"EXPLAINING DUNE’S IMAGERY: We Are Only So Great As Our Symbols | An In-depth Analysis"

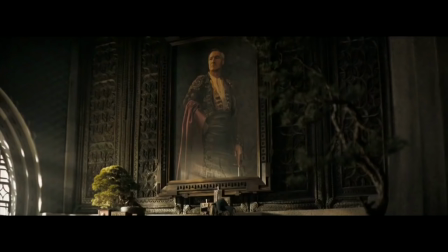[4:04]
In this moment, Villeneuve inserts shots around the room,
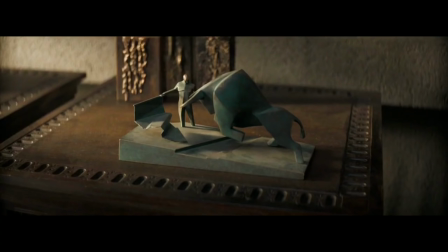[4:09]
including a painting of Paul's grandfather dressed as a bullfighter and a statue of a man fighting a bull.
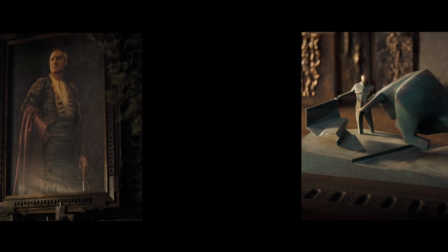[4:15]
While these items do have special significance in the books, They are also universally recognized symbols of combat,
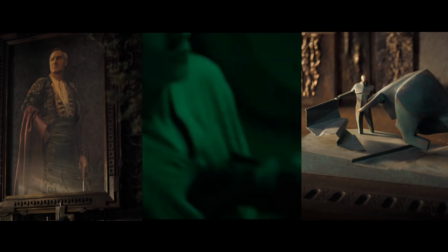[4:22]
trickery, and sport. We don't need to read the books to understand that this skill Paul is trying to use
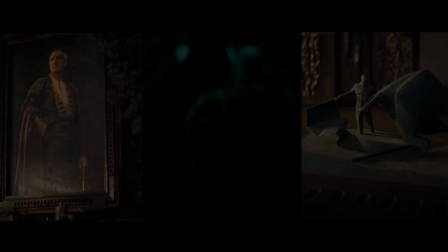[4:29]
is going to be the bullfighter's cape that manipulates the actions of his opponents.
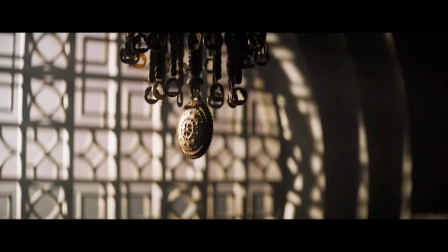[4:34]
From the perspective of editing,
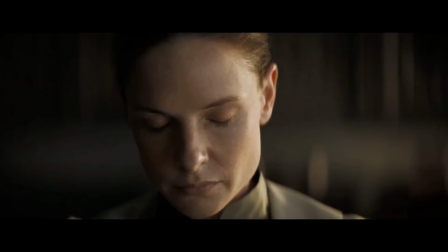[4:37]
we do get a sense that the process of using the voice is about focusing and becoming aware of your surroundings and the room around you.
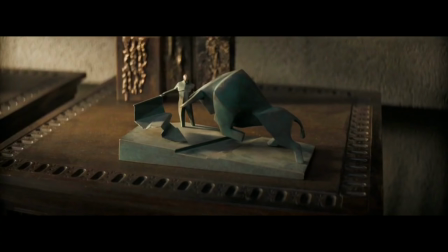[4:45]
But in another sense, Villeneuve is telling us that he's going to cut to things that might not seem to have anything to do with the main plot, that don't seem to be related directly to what the characters are doing right now, but really, they do.
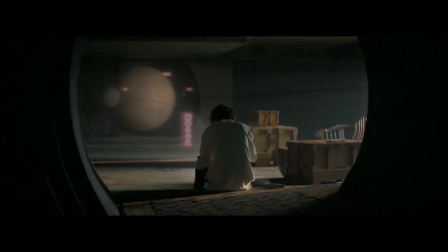[5:00]
And we have to watch these scenes, wondering and asking how these things are connected.
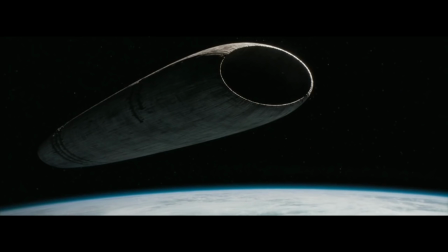[5:06]
The next sequence of the film transitions to Paul learning about the planet he is about to go to,
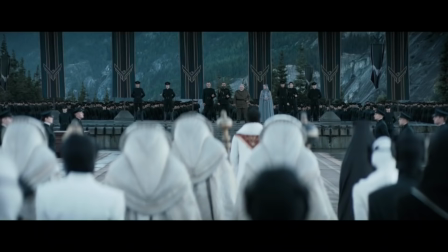[5:12]
Arrakis, as an imperial delegation arrives to ceremonially hand Arrakis over to House Atreides.
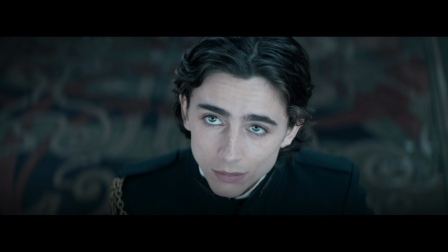[5:20]
On the surface, it seems like a pretty unnecessary scene, and even Paul himself raises the question at breakfast,
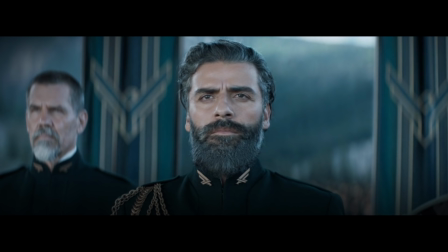[5:27]
why do we need to have a ceremony at all when it's already been decided that Arrakis is going to be given to House Atreides?
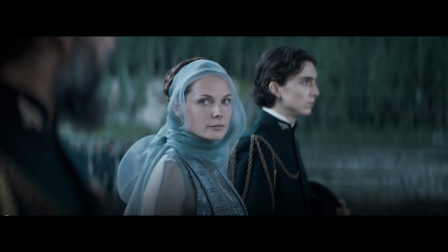[5:34]
But Villeneuve evidently wanted this opportunity to tell a story in eyes,
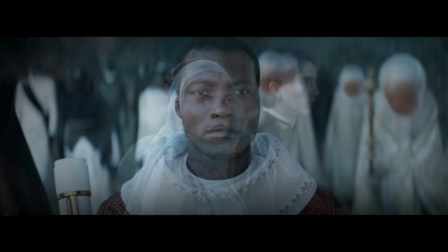[5:39]
as various characters exchange significant glances, the meanings of which we are left only to guess at.
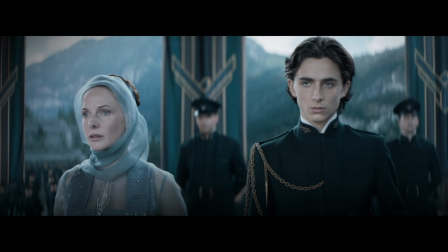[5:46]
In many ways, it's almost like a Western scene, something right out of Leone, using eyes instead of words to build conflict.
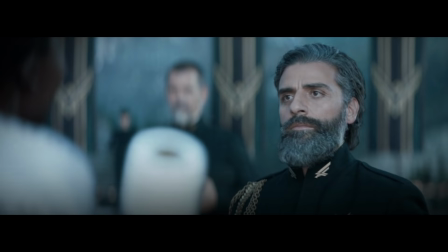[5:54]
But instead of being a climactic moment, it is inceptive. It starts the conflict.
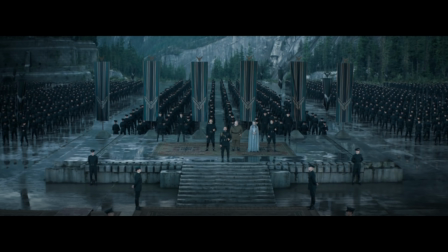[6:01]
It's the strike of the match. When it comes to world building, I think this is a fine scene. In lieu of more exposition, it gives us scale, costume, It tells us who the Atreides are without exposition,
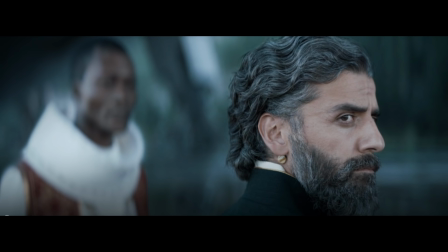[6:13]
proud, militaristic, disciplined, honor-bound, dare I say, nationalistic. And it does a fine job of creating one of those situations where you are face-to-face with someone you know is your enemy,
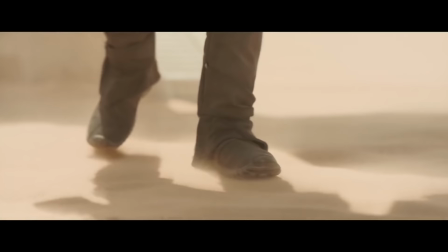[6:26]
but you have to pretend that you are friends. Dune is an experience-based film, as I discussed in my last video.
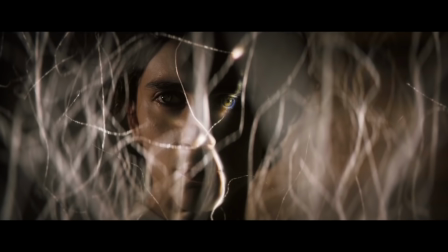[6:34]
I tried to make the point that Dune is an experiential rabbit's hole to Wonderland.
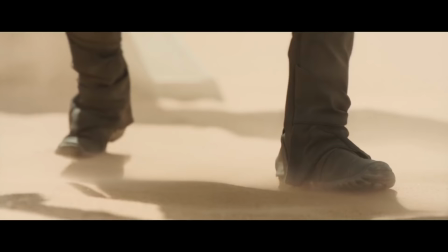[6:40]
It's a film which must be watched with the whole body. It traces its story down the hairs of your neck and trickles sand into the palm of your hand.
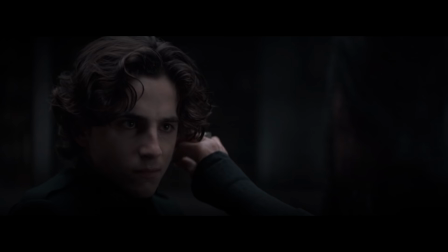[6:49]
Like water that vibrates to the frequency of the sound waves that strike it, Dune wants to reproduce its frequencies in us.
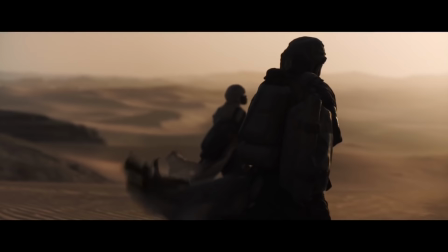[6:57]
The look of defiance, the posture of honorable acceptance. It tries to push filmmaking into a virtual reality experience.
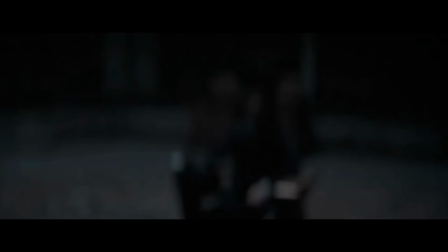[7:05]
If there's a weakness here, it might be that Dune is a world that most people do not want to enter.
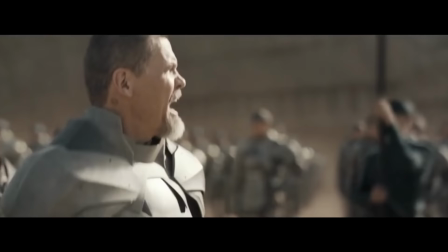[7:12]
There will be people who want to have that experience of walking off the ship and reviewing the troops.
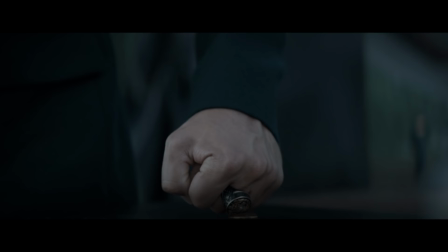[7:18]
Even of pressing a signet ring into molten gold. And there will be many others who don't.
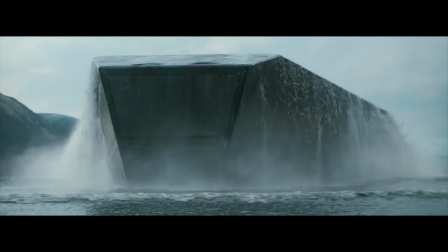[7:25]
The rest of the scenes on Caladan continue to build the world and introduce
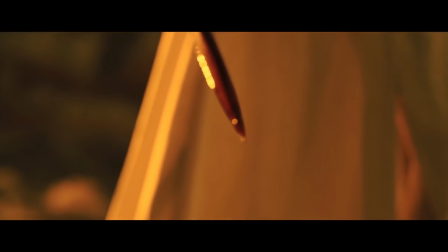[7:30]
characters while also establishing the fact that we are going into a dangerous situation.
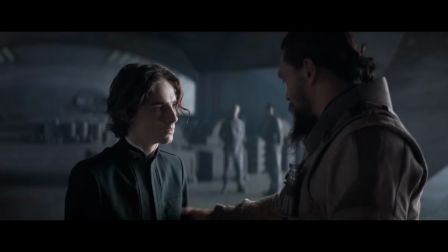[7:35]
The introduction of Duncan Idaho serves as an opportunity for Paul to say that he had a vision of Duncan dying on Arrakis.
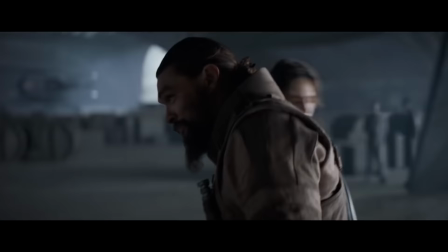[7:43]
So we know that danger awaits. But Paul wants to go into it.
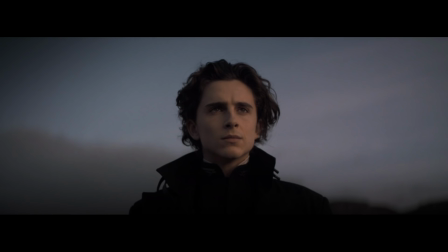[7:48]
He wants to join Duncan. And this is the Atreides in him, the part that wants to fight the bull for sport.
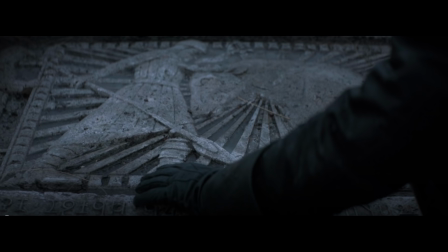[7:56]
And this penchant for risk is driven home for us in the next scene.
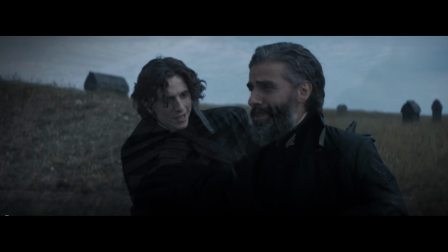[7:59]
As we cut to the Atreides Cemetery, we see a sarcophagus, and on it, a relief of a man fighting a bull.
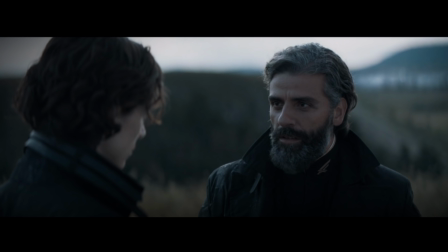[8:07]
And we are told that Paul's grandfather died fighting a bull.